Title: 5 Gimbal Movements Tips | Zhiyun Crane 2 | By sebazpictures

Hello amigos, what's up? Today I'll show you how easy it is to become an awesome filmmaker by using five easy camera movements. So stay tuned!
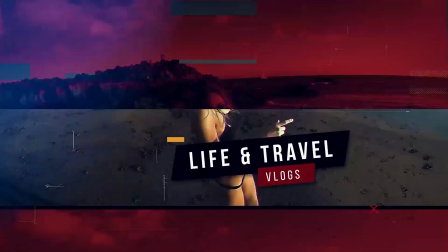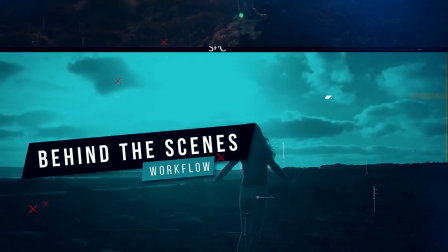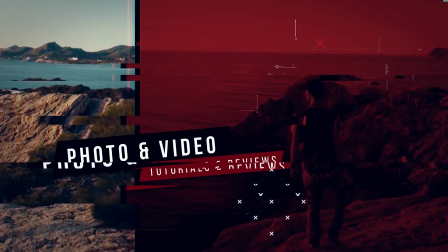As you might notice there are so many incredible content creators out there who make really really cool videos. And of course nobody can learn to film or edit in just a few days, but with practice. so I have five very easy camera movements for you which you can put into your videos and make your videos much more interesting. All those camera movements I'm gonna show you are done with my favorite filmmaking tool, a gimbal. I use the Crane 2 in this case but of course you can use any other kind of gimbal. If you just have a smartphone with a smooth 4 or a Crane 2 with a heavy camera setup it really doesn't matter you can use any kind of gimbal. Okay, with that said, let's start with the first camera movement.
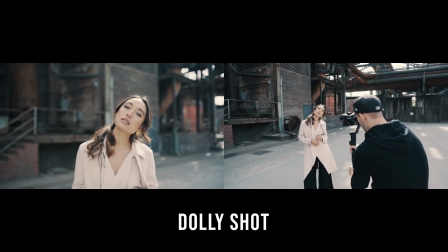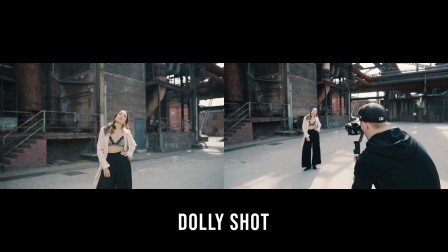The first camera movement is the dolly shot. It's a very well-known type of camera movement and looks like a zoom in or zoom out effect.
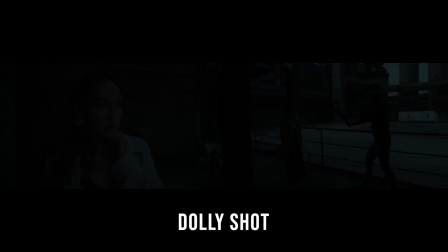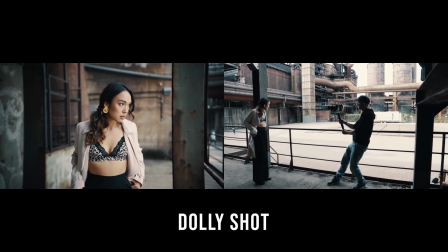Years ago you needed a rail system to get those kind of shots, but as you can see it's very easy to create this shot with a gimbal.
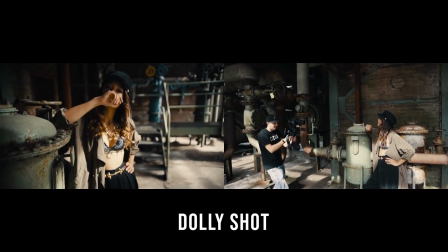If you have a short distance to your subject, you can just move your arms and your body.
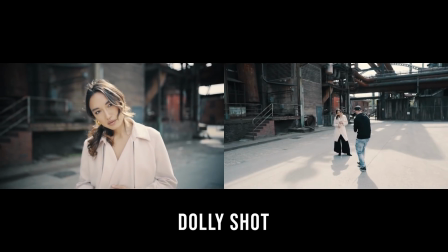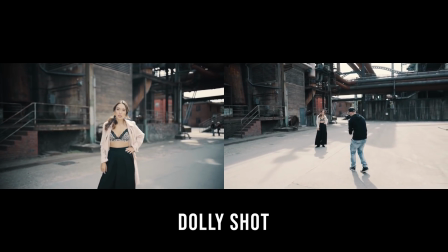For dolly shots over a longer distance you should pay attention that you make a smooth kind of ninja walk to avoid the up and down movement.
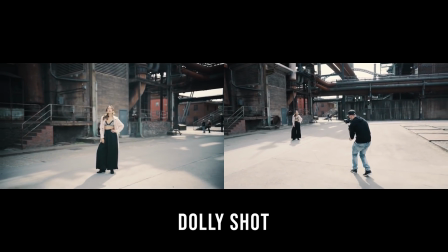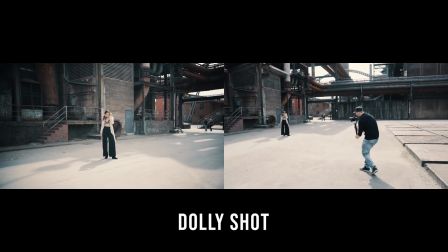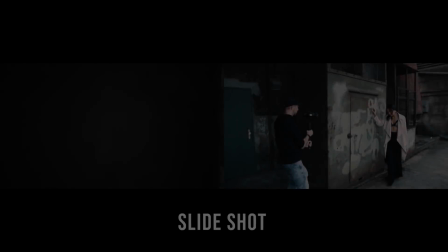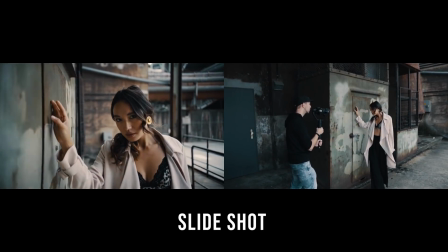The slider shot is very similar to the dolly shot but from the side.
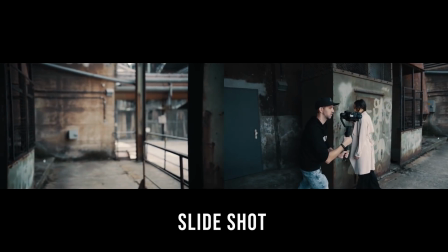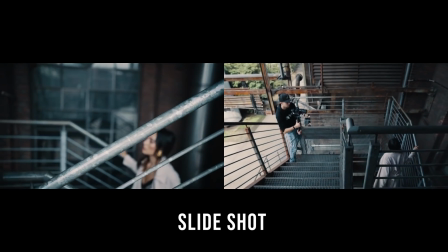I love to put something in the foreground to make this shot more interesting.
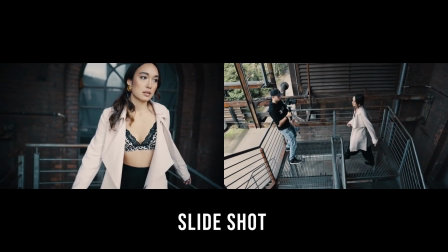In that case you can also be used as an establishing shot to introduce a subject.
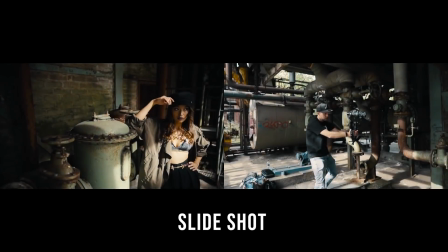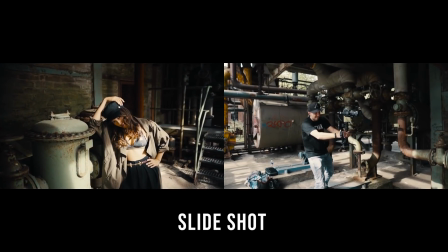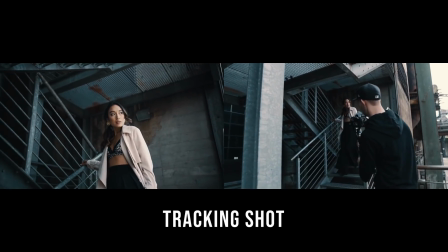The tracking shot is one of the most used camera movements on a gimbal.
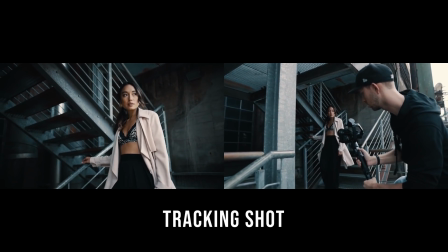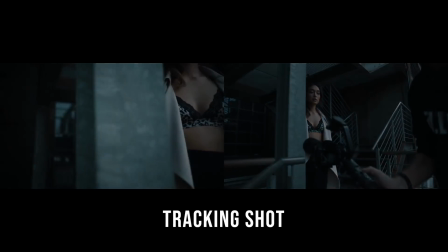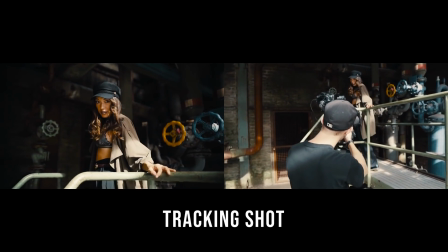You follow your subject from behind, the side or the front while it moves, obviously, and create interesting shots.
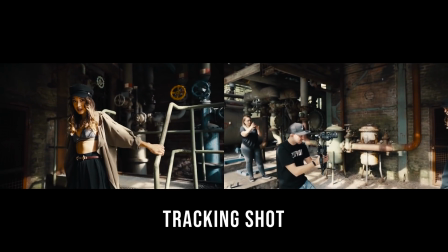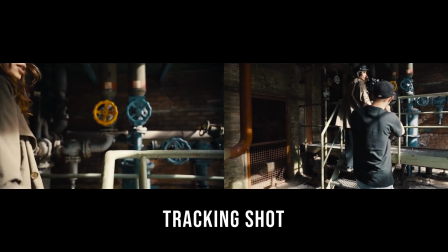If your subject is a person, like in this case, it is also cool if the person brings some extra motion into the shot,
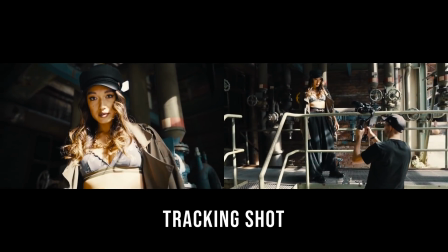for example by turning around or switching the sides of the frame.
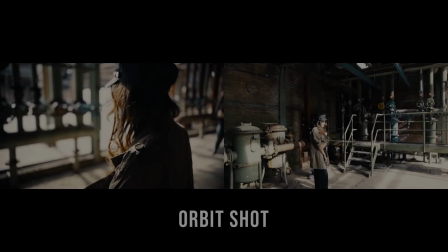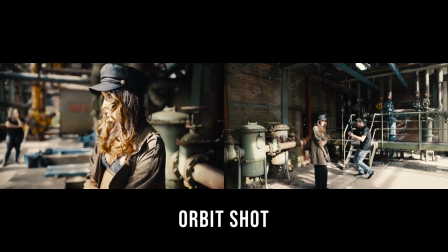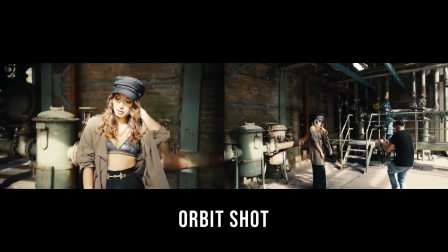The orbit shot is by far one of my most favorite camera movements.
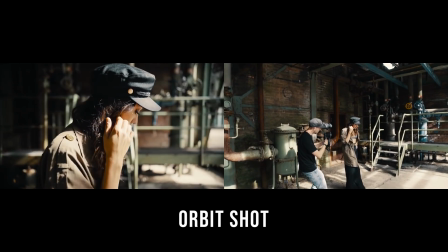In this type of shot we circle around our subject and get some kind of a hero perspective like we see sometimes in video games.
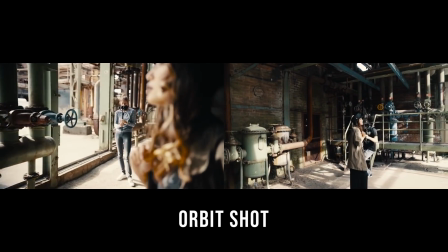It's also very nice to introduce the location around your subject.